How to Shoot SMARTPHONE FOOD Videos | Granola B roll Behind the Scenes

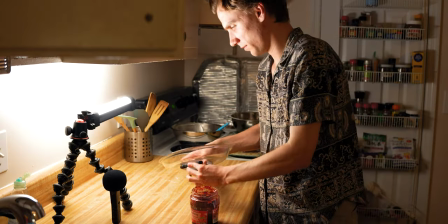(4:25)
I think I use the super wide but is that gonna look really bad? This is one of the most exciting parts of the video so I need to come up with something that matches that excitement.
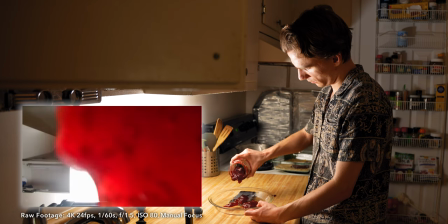(4:35)
My idea is to pour Jam on the camera using the super wide lens, and then use the color red for a fun transition.
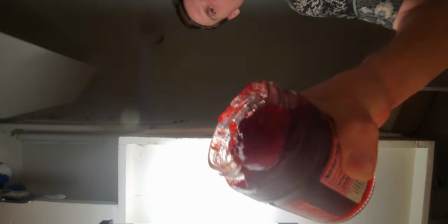(4:45)
The Jam doesn't fill the frame quickly like I thought it would, so I'm cutting ahead in time to hide that and go straight to the full screen.
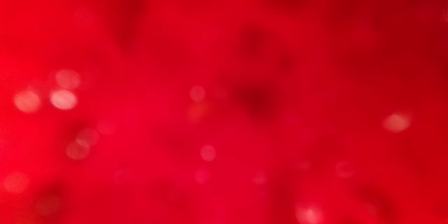(4:52)
The transition is all done in After Effects. I'm taking the last frame and zooming it out alongside the next clip.
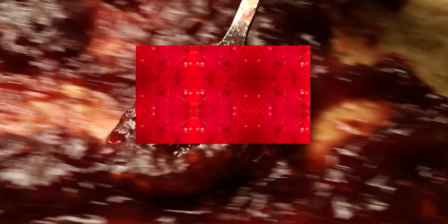(5:00)
Then, I extend the edges using a motion tile effect and feather them to blend it in.
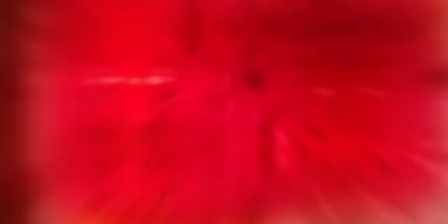(5:09)
Matching the color red and adding motion blur helps it look more seamless. The motion blur also hides the pixelation from zooming in too far.
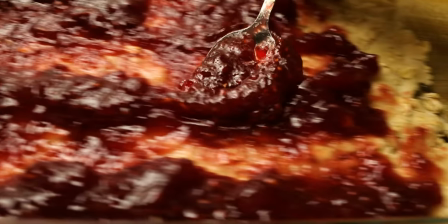(5:18)
This is the transition slowed down. And this is the final speed.
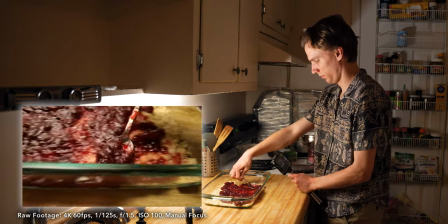(5:27)
The spreading jam shot from the transition is another time when I repeat my motions over and over and then pick one that I like. So here I'm using what I was talking about earlier in using the tripod to brace against the edge of the counter in order to get extra stability.
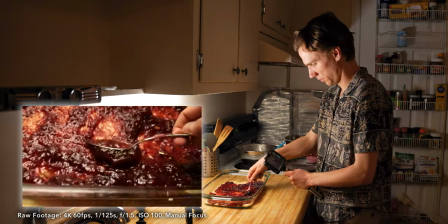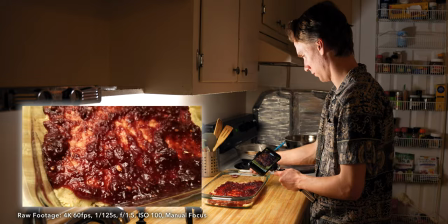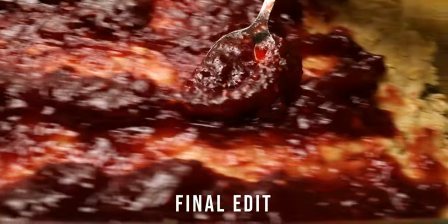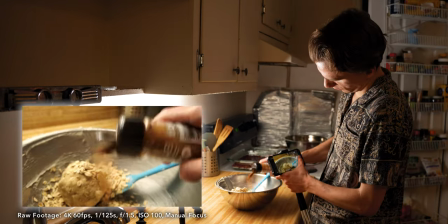(6:04)
Now I'm adding the cinnamon and I'm hoping to get that poof. I really like cinnamon so I have no reservations dumping a lot of it into the topping mix here.
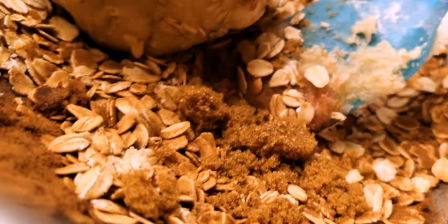(6:15)
This is an example of just trying something and seeing what happens. The sugar looked even cooler than I thought it would.
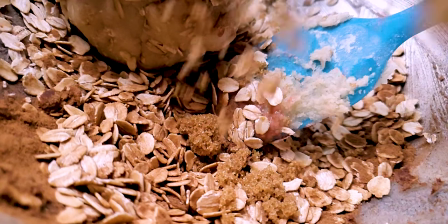(6:21)
I then tried it at 240 frames a second, but it didn't look as good as 60.
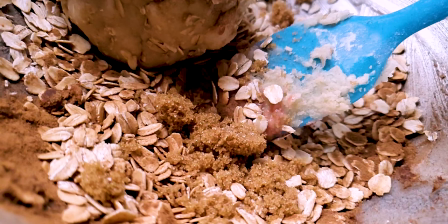(6:26)
You can also see the quality is much lower, so I'm trying to use 240 FPS only when I really need to.
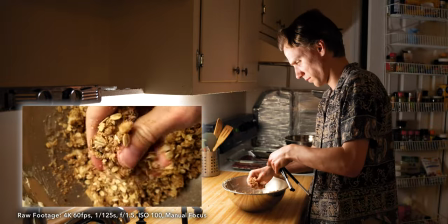(6:32)
Now for a shot of me mixing the topper. I'm using my elbow locked against my body to minimize the shake, but it's still not enough.
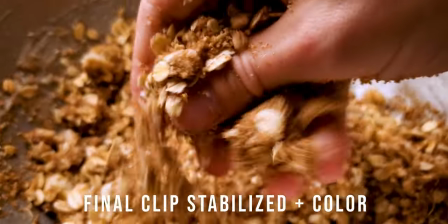(6:40)
Here, a little stabilizer goes a long way.
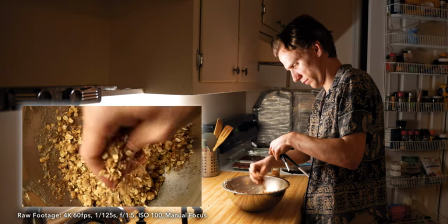(6:44)
For almost all the video, I'm filming in manual focus, but it's most important here because otherwise the autofocus would get confused by my fingers.
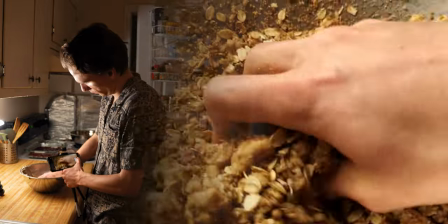(6:54)
Many of the angles I film don't make the final cut, like this one.
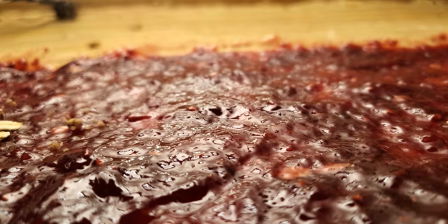(6:59)
Throughout the whole video, I filmed about 30 minutes of total footage for a 45-second sequence.
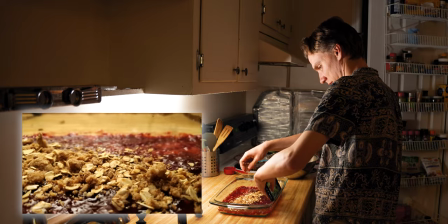(7:06)
A one-second piece of this sprinkling right here becomes what I use in the final video.
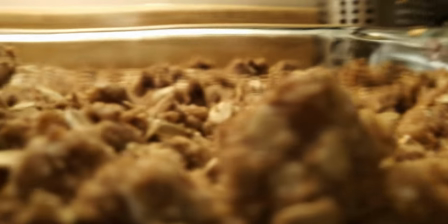(7:14)
As I'm putting the rest of the streusel topping on, I get an idea. The shape of the glass pan strikes me as beautiful, so I decide to film through it.
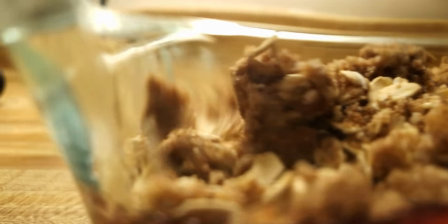(7:23)
This isn't something I would normally do because it blurs and distorts the image, but here I think it looks really cool.
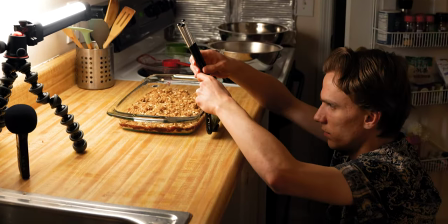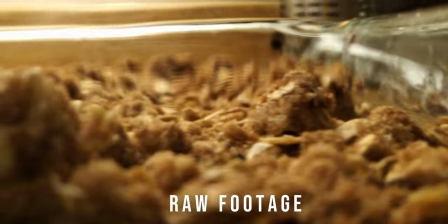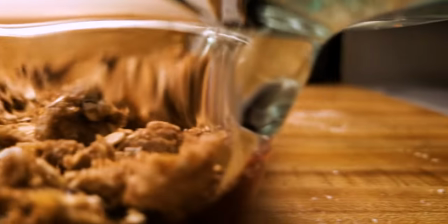(7:42)
These two shots are both sliding to the right, but the first one is a lot slower than the second one,
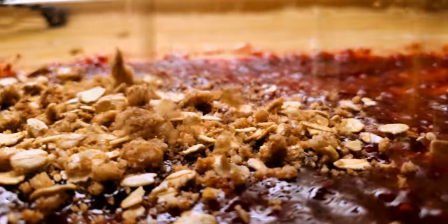(7:47)
which means I probably should have matched the speed when I filmed them to make it feel like one continuous motion.
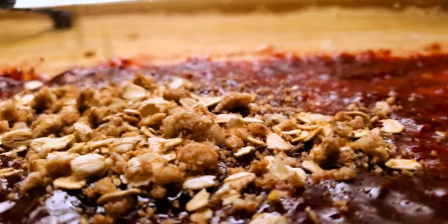(7:54)
I can still make it more smooth in the edit by adding a transform to speed up the first one and then hiding the cut.
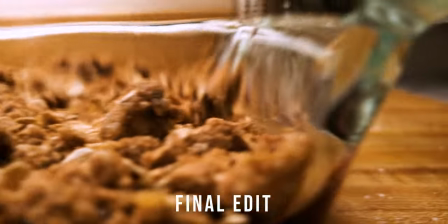(8:02)
It's a subtle edit but I think it makes a big difference. Here is a comparison.
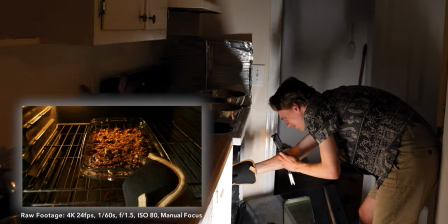Now I'm going to get a shot of moving the pan into the light. The idea being that once the timer has gone off, time has passed and I'm using light to show that. Kind of like how the sun moves across the sky.
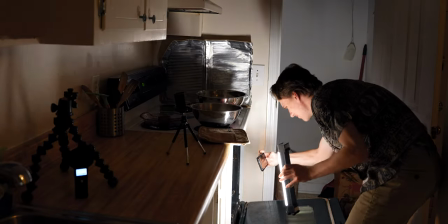(8:27)
So I'm doing it artificially and hopefully it evokes that idea that time has now passed and it's not just one instant later.
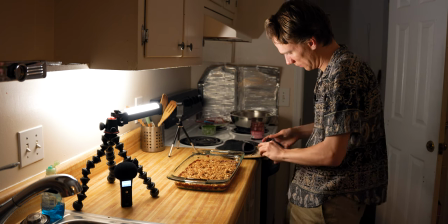(8:42)
As soon as I get the bars out of the oven I want to start filming so I can get the bubbliness of the jam around the edges.
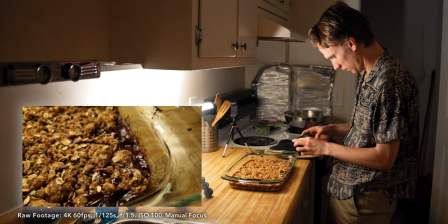(8:51)
I think this is my favorite shot of the video so far because of the bubbles. In the edit all it needs is stabilization and color.
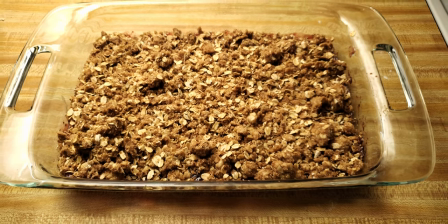(9:03)
Next I get a wide shot of the pan. This will go before the other shot but I'm filming out of order because I needed to get the close-up of the bubbles first. Now I'm gonna film myself cutting the raspberry bars and what I want is to have a solid chopped down and up hopefully with a bunch of gooey raspberry jam.
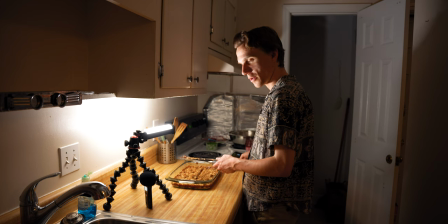(9:25)
Okay so I didn't get the amount of jam I wanted so I think I'm going to spread some jam on the ninth. This is officially what I would call cheating.
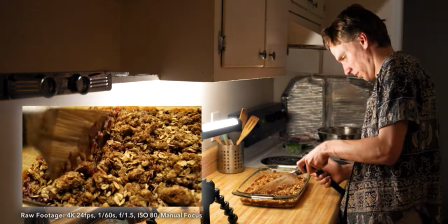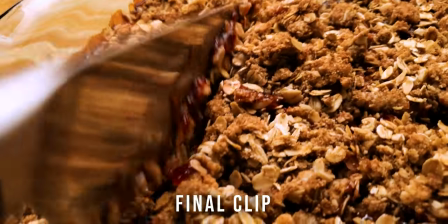So now I'm on to the last two shots. It's been a bit hard to get a solid bar out of them because these tend to run a little bit crumbly and I also probably did something wrong. I think I might have spilled a little or something happened while filming. So I've done my best to make a rectangular bar that I'm now going to film the last two shots on which are just showing the final product.
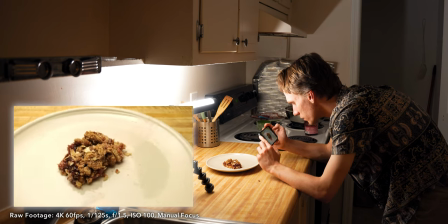(10:13)
I'm now filming the wide shot, which I think shows how little movements can go a long way.
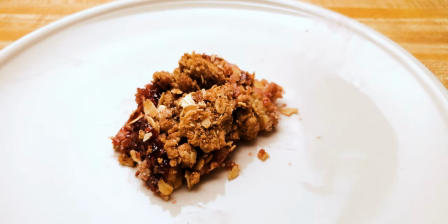(10:19)
First, I fix the color. This is the natural camera motion of the shot, which is pretty subtle.
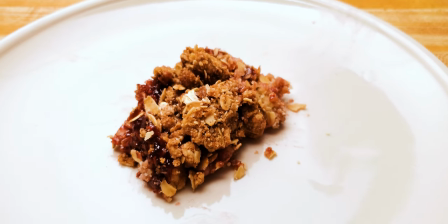(10:27)
I'm adding a slow zoom to this.
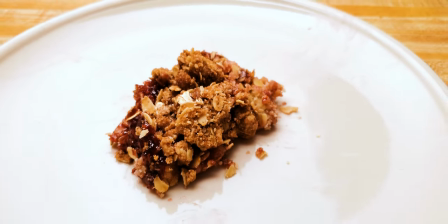(10:31)
Even though it's slight, I think it makes a big impact and adds a dynamic feeling to the shot.
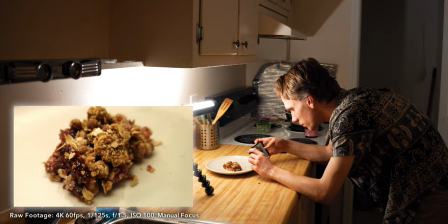(10:38)
Now on to the close-up. I'm doing a similar camera motion as I just did so I can cut between the shots if I want to.
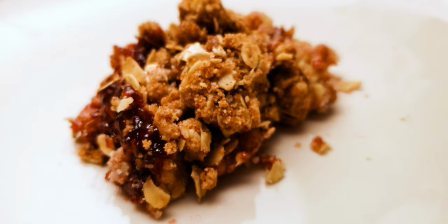(10:47)
This is the raw footage. This is the color edit where I fixed white balance and contrast.
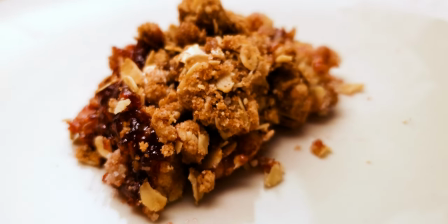(10:54)
And this is the final shot with some stabilization added. Now that everything's filmed you get to see the full final b-roll sequence.
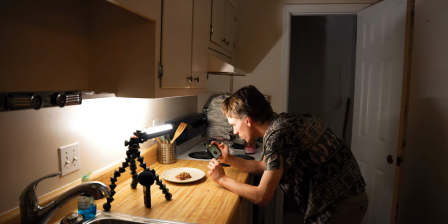(11:04)
Here it is. Thank you.